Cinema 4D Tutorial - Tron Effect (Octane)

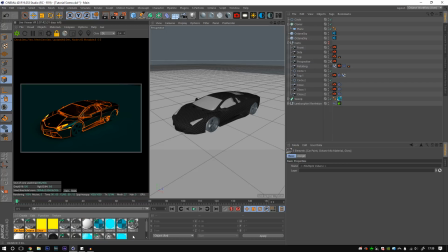[8:15]
So we'll duplicate this and we'll get started on the wheel material. Now make sure you duplicate everything, not just the mix, and we'll go and apply this to our wheels.
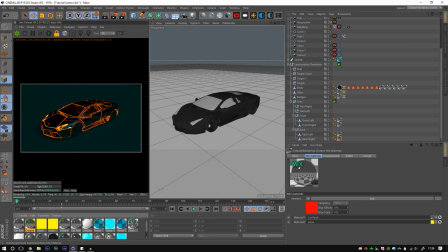[8:30]
And wheels, cool. And now there's a little trick in the black body emission to get this to work. So we'll call this wheel map, wheel paint, wheel texture, whatever you want.
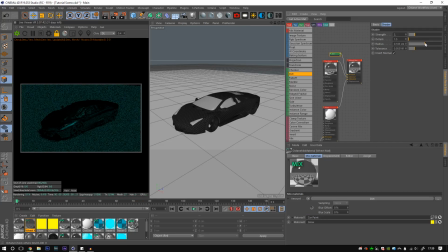[8:46]
Bring down the radius a little bit, bring the strength up to about 5. And you can see something happening on the edge, but what we have to do is go on our black body emission and click double-sided.
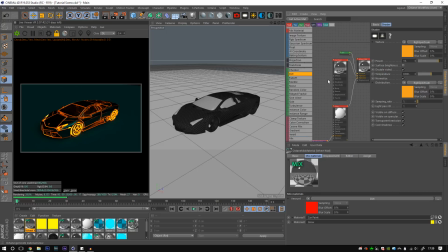[8:59]
Now that's probably because the dirt map is just in areas enough emission can't get out, so we have to stick that on there just to let Octane know that look, we want this to glow as well.
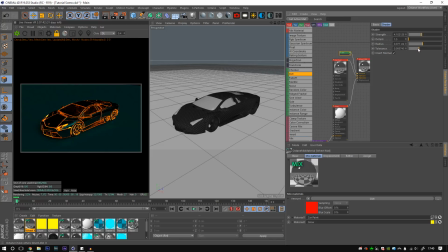[9:14]
And you can just sort of toy with this until you get something a little more slipstream, which is what we want. Turn off invert normal and you get less detail, which is kind of what we want here because it's a small little space. We've got a line going across the middle of the car here, which I don't like,
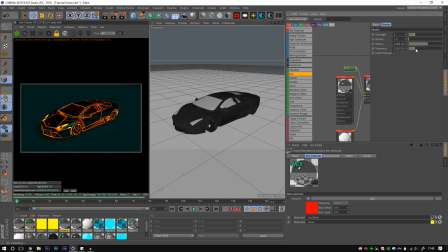[9:33]
so I'm going to try and get rid of with our tolerance, radius, details. Okay, it's going. Now, onto lighting.
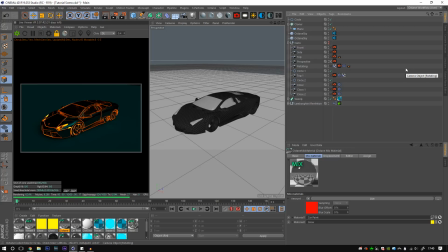[9:50]
Lighting this scene was very difficult because I wanted to get something that could carry reflections as well as the main source as being the emission. which was difficult, and I ended up going with a HDRI,
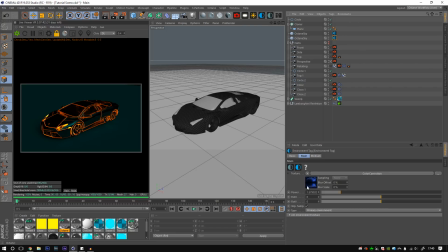[10:07]
this night one, and it's a pretty poor quality HDRI, but it gave me the light I needed. I have no clue where it is, so I will upload like where I got it from. So I will put it on Mediafire, and I'll put it in the description, just to save you the hassle of having to find a HDRI that serves you the same way.
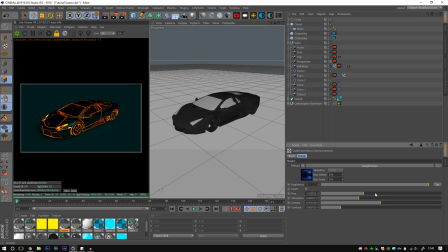[10:26]
I bumped the power up a bit, and I added a color correction, and I messed with the hue and the saturation, the gamma, the contrast, just to get it exactly where I needed it to be. And then of course I added another sky, visible environment, black, just so any of the shots
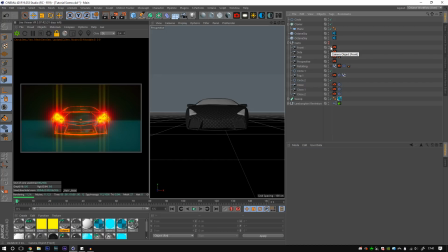[10:40]
like this, you wouldn't see the background. Now, as you can see how ugly that post is, let's get on to the post.
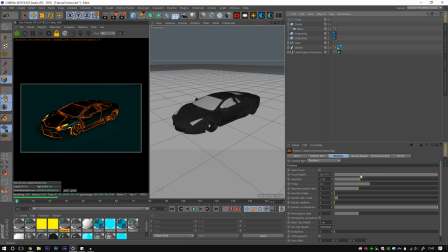[10:50]
So, I didn't use much focal depth or anything, but I did use a lot of bloom.
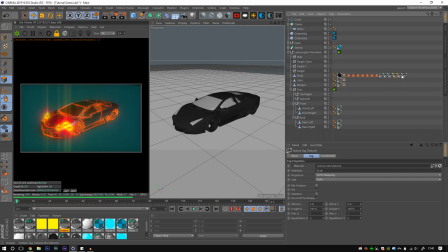[10:59]
I'm actually gonna go into our light material here because it's getting on my nerves, and I'm gonna, what will I do? I'll do that right now. Now you can see how cool this looks, the streaks coming off of it.
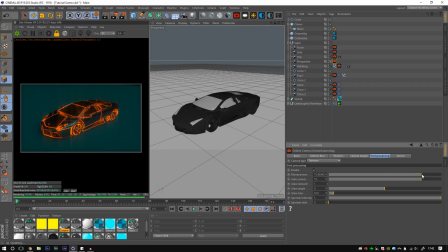[11:22]
I used a lot of bloom just to really get it to hit the scene, and I used a lot of glare, which isn't something that plays a huge factor in my workflow. But I set the glare amount to 1, and then I put the glare angle to 0, because usually it would be something like this.
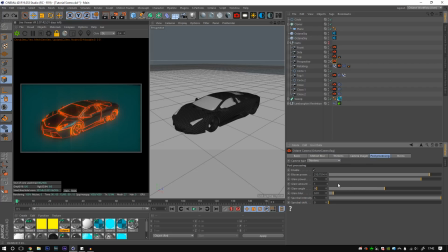[11:43]
Now if you set that to something like 90, you could get some cool effects as well. Now because Tron is a very geometric thing, especially if you've seen the old movies,
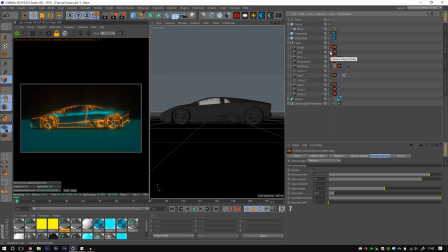[11:54]
and if we go into a camera angle like this, you can see how it plays, because the 90-degree camera angle along with the very straight glare
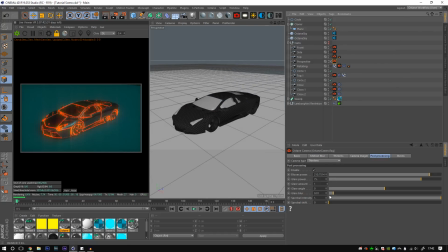[12:04]
really serves the scene and what you're going for here. And I put the spectral intensity way up. You can see that's giving me a bit more orangeness, and if you play with these, I was getting some really Tron-like effects.